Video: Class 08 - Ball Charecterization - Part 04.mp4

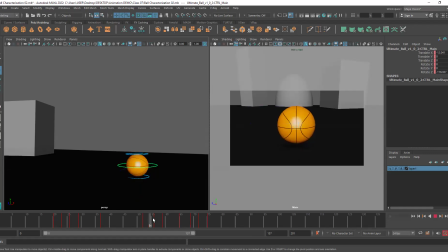So I will be squashing it here because the ball is looking down. Then when it is going back up, it is actually looking upwards. So I will stretch it out at that point. So that's the kind of stuff I want to add. So let's start. So what is happening here?
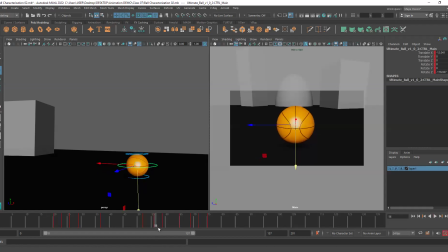The ball rotates from 56 to 59 downwards, right? This is the controller we have at the top. We already have a stopping key here at 56. So I'll just go to 59 and I will squash it down. So you can see the ball squashes downwards,
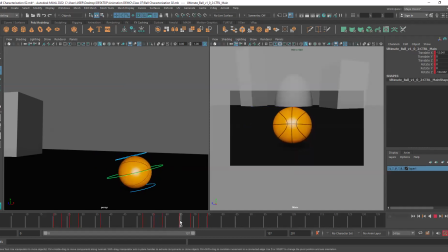and then when the ball rotates up, I will stretch it out. So squash, then stretch. Okay. And then after that, I'll just add a little bit of dampening. That means here it was squashed, here it was stretched.
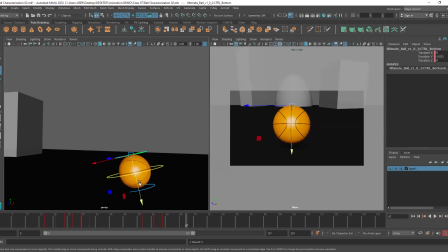I'll go ahead and keep on adding squash and stretch after this. So squash, stretch, squash, and stretch again. So just added two extra keyframes. So again, no movement here.
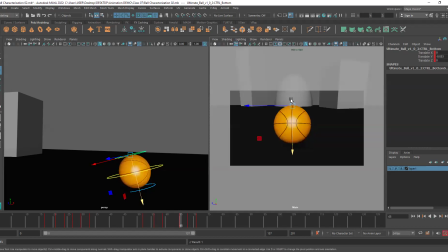At 59, it squashes. At 65, it stretches. At 68, it squashes again. And then at 71, it goes back to its original form, which is round. Like almost it is there, not completely rounded, but it's close to that point.
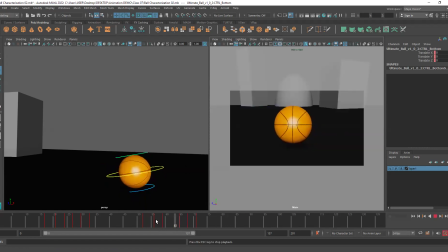So it's looking like a ball only. So if I hit play, you can see, look at this, look at that action. Okay. So now I feel like the squash and stretch is maybe a little too much.
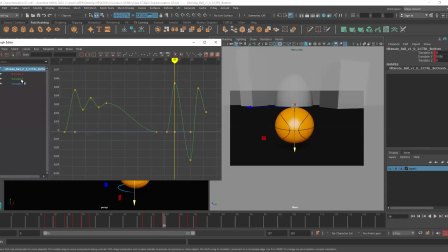I want to slightly decrease the intensity. So I'll again use the graph editor. So here the ball was not moving at 56. I squashed it here. I feel like the stretch is maybe too much. So I will reduce this by moving it up.
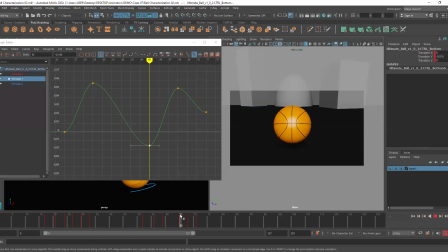So definitely the ball is still stretching out, but not so much. Then when it is squashing, again it is doing too much. So I will bring it down. So now after the stretch, it squashes, but very little, and then it goes back.
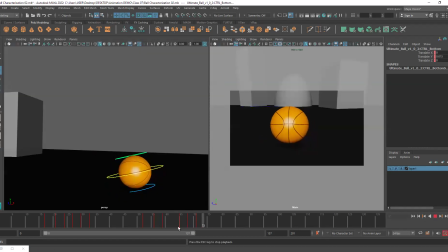So if I hit play now, see, this looks much better to me. Again, you can add the delay in this as well. You have to do the same thing.
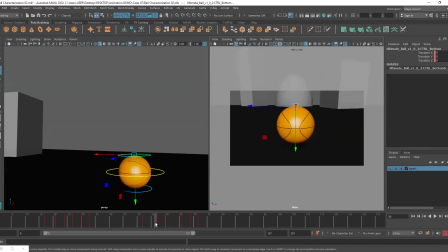Select all your keys and move them by one. So now, whatever was at 56 is at 57, whatever was at 59 is at 60. So if I hit play, you can see. Okay.
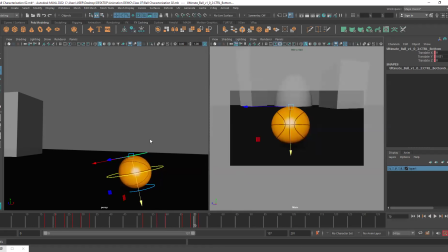Yes, Sudhakar, you can use the scale value as well. But you can control it better if you do it manually.
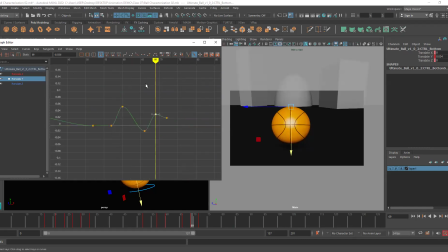Scale value is used when you want to, uh, lower down all the values at the same amount. Okay. So don't use that. Just do it by sliding it so that you can actually control it.
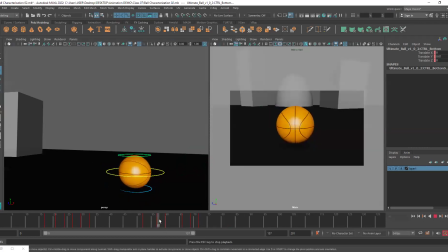So now you can see how nice it looks. It looks even more alive, even though the ball literally doesn't even have a face.
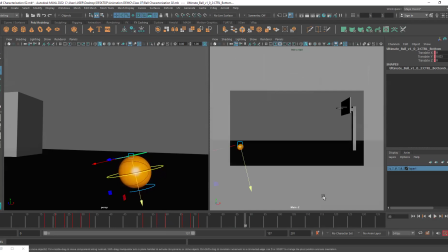But we're considering it as a character. Okay.
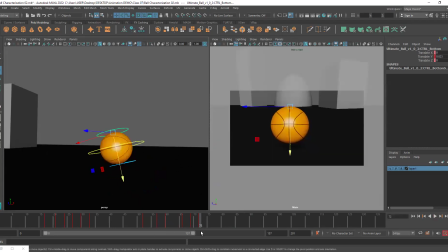All right. So I want to add a stopping key at frame number 80. So I will select all the keyframe and key it. Why frame number 80? Because at 81, we're at a different angle.
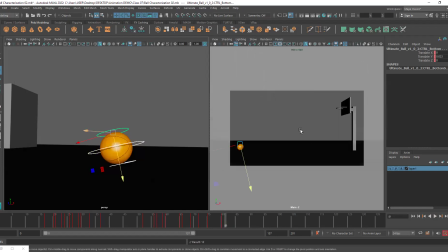That's why. Okay. Now what we'll do here is, now that we're in third person perspective, I want to rotate the ball forward.
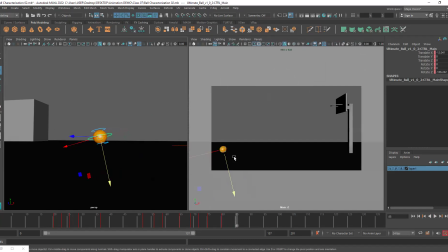Okay. Because I want the ball to gear up for the bounces. Okay. So it will first rotate forward, come to a stop.